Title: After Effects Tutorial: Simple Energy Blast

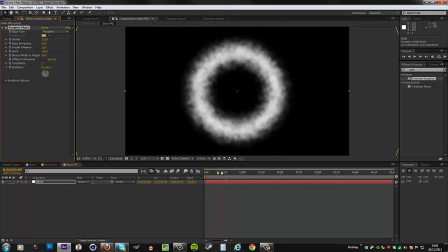4:16 So this is gonna look really smoky, but we're looking for a more wispy effect.
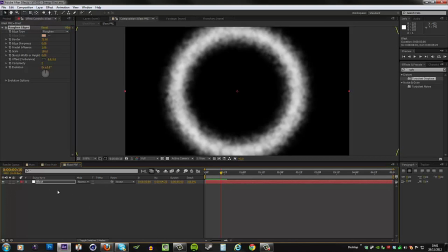4:23 So we need to add more.
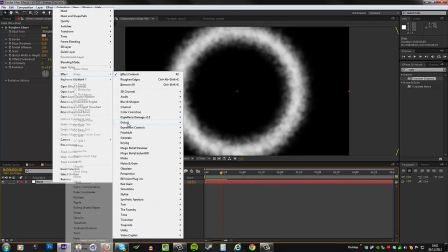4:25 We're gonna start off by going to Effect, Distort, and then we want Turbulent Displace.
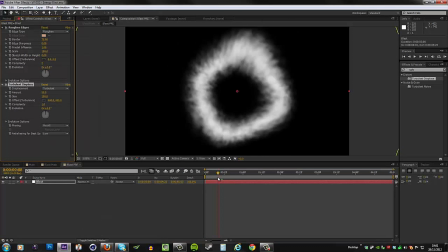4:33 And straight away, this is gonna look slightly more interesting.
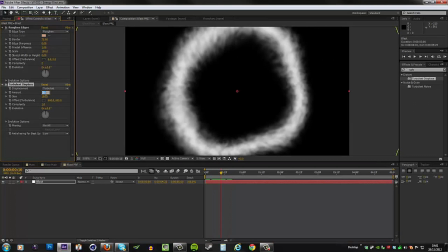4:37 I will change the amount from 50 to 100, so it's
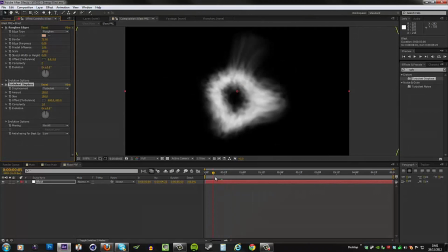4:44 stronger, and we have that wispiness already starting to show, but it's still not enough.
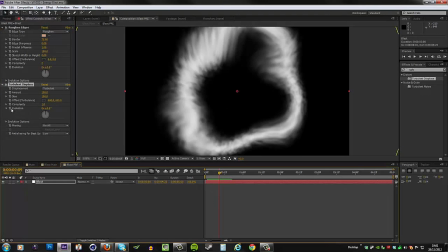4:50 But before we fix that, let's go to the evolution of the turbulence and animate this. And I will do this using an expression. So hold ALT and click the keyframe and this opens up the expression editor down here.
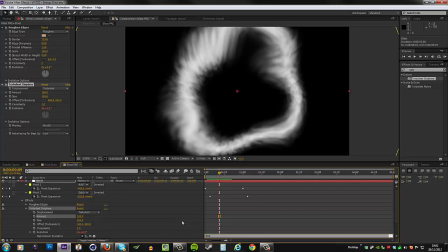5:08 And here I can type in time times 250. And what this means is
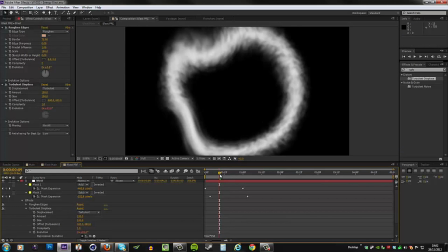5:17 After Effects will look at the time and then times it by 250, and that will give us the value for the evolution.
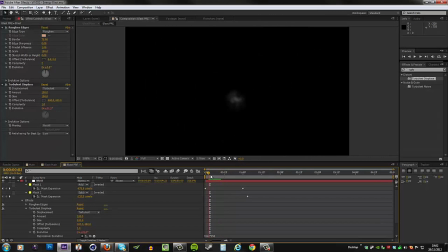5:26 And you can see now this is more dynamic, as sort of more organic rather,
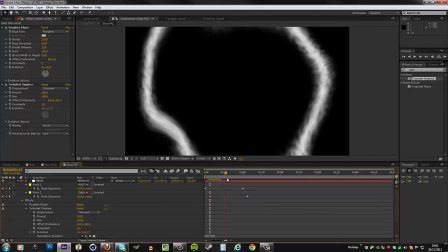5:33 because it's changing the shape as it grows outward.
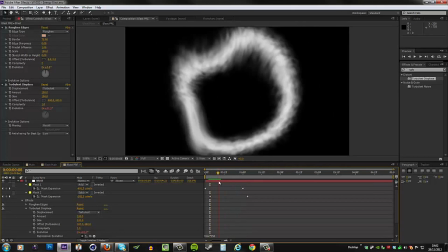5:37 We just wanted to make it less uniform. That's the whole idea.
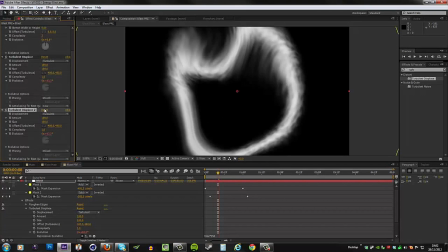5:41 Okay, the next thing we'll do is to duplicate that turbulent displace, and then we need to change the size from 100 to 25,
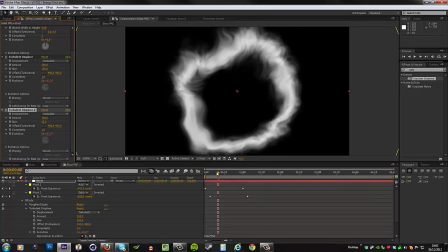5:53 and that's gonna make it more wispy, because now the turbulent displace is affecting this at a lower scale.
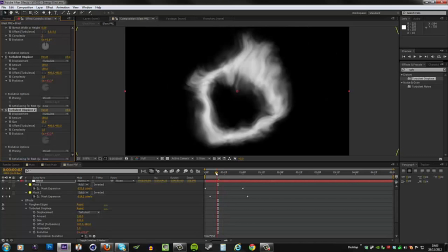6:01 So we get this result now,
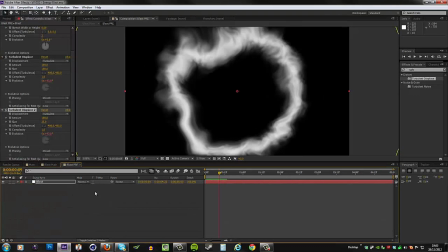6:06 and this is pretty much the energy blast animation done.
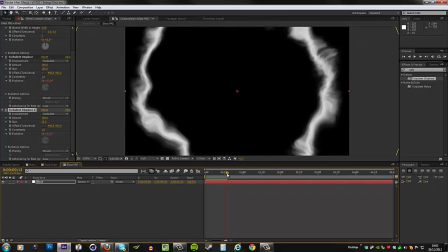6:11 We are of course missing the color, and that's what's coming up next.
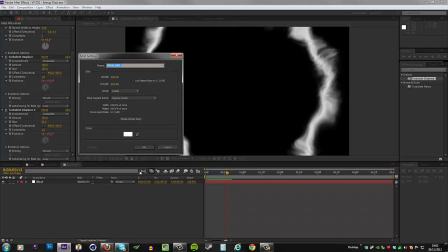6:15 So create a new solid, and let's call this color, and hit OK.
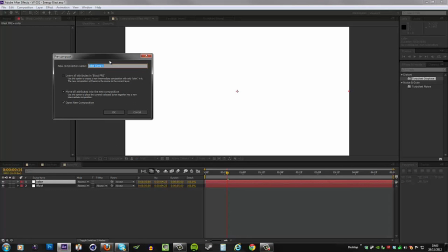6:22 And then I'm going to precomp this and call it color pre, and I'll hit OK.
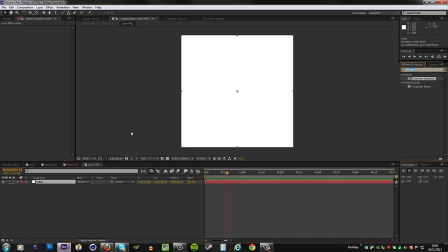6:30 And then in here we're gonna get a fractal noise. We can either search for it under effects and presets tab,
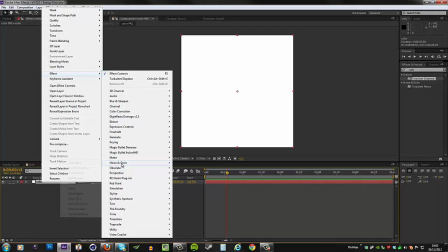6:38 or we can right click effect noise and grain fractal noise.
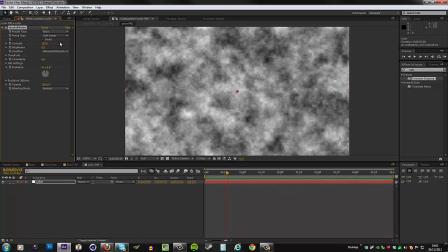6:44 And the first thing we'll do is to change the fractal type from basic to dynamic, and we're gonna go into the transform area and put the scale up from 100 to 200, just so we're working at a larger
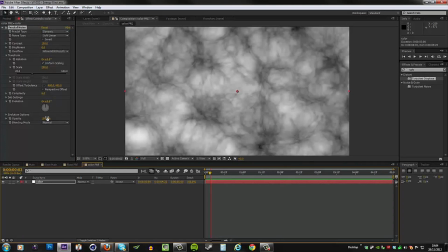7:02 noise pattern. And then again we need to animate the evolution just to give it some more movement. So the evolution control is right there. I'm gonna press Alt followed by clicking the keyframe icon, and I'm gonna type in time times 200,
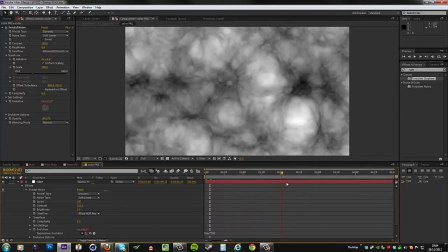7:20 and now we have constant movement, and this is good.
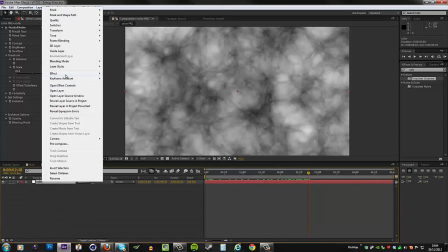7:27 Alright, the next thing I'll do is to add some color to this.
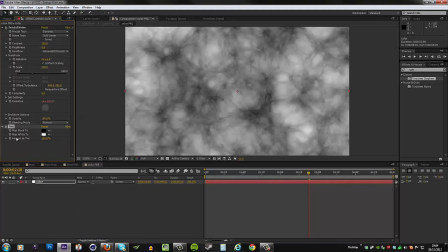7:30 So go to effect, color correction, tint, and I'll map the white to let's say
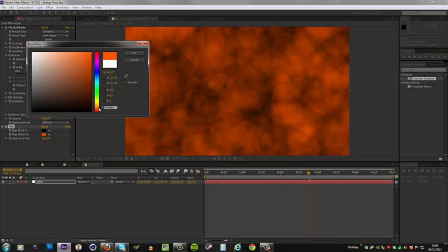7:42 a really dark orange, something like this.
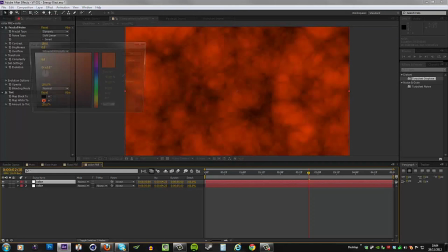7:47 And then I will duplicate this layer and map the white to yellow instead,
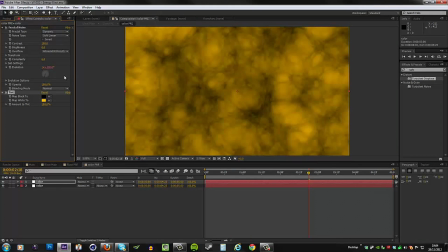7:55 something like this.
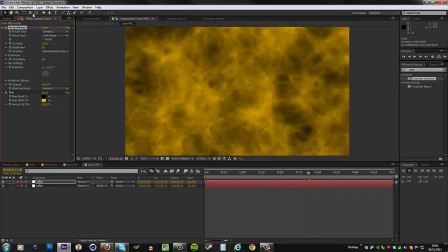7:56 And then I'll invert the noise, so where it was dark, now it's yellow, and vice versa. And then I can add these two layers together to get both colors showing.
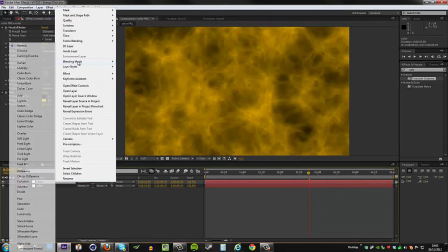8:10 So I just need to change the mode of this from normal to add.
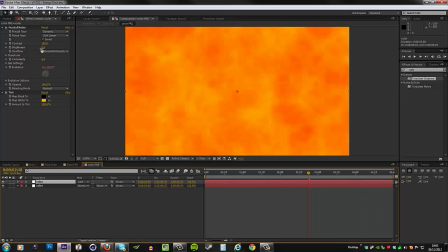8:16 And now you can see we have the two colors blending in. I need to increase the contrast though, so we can see them a bit better.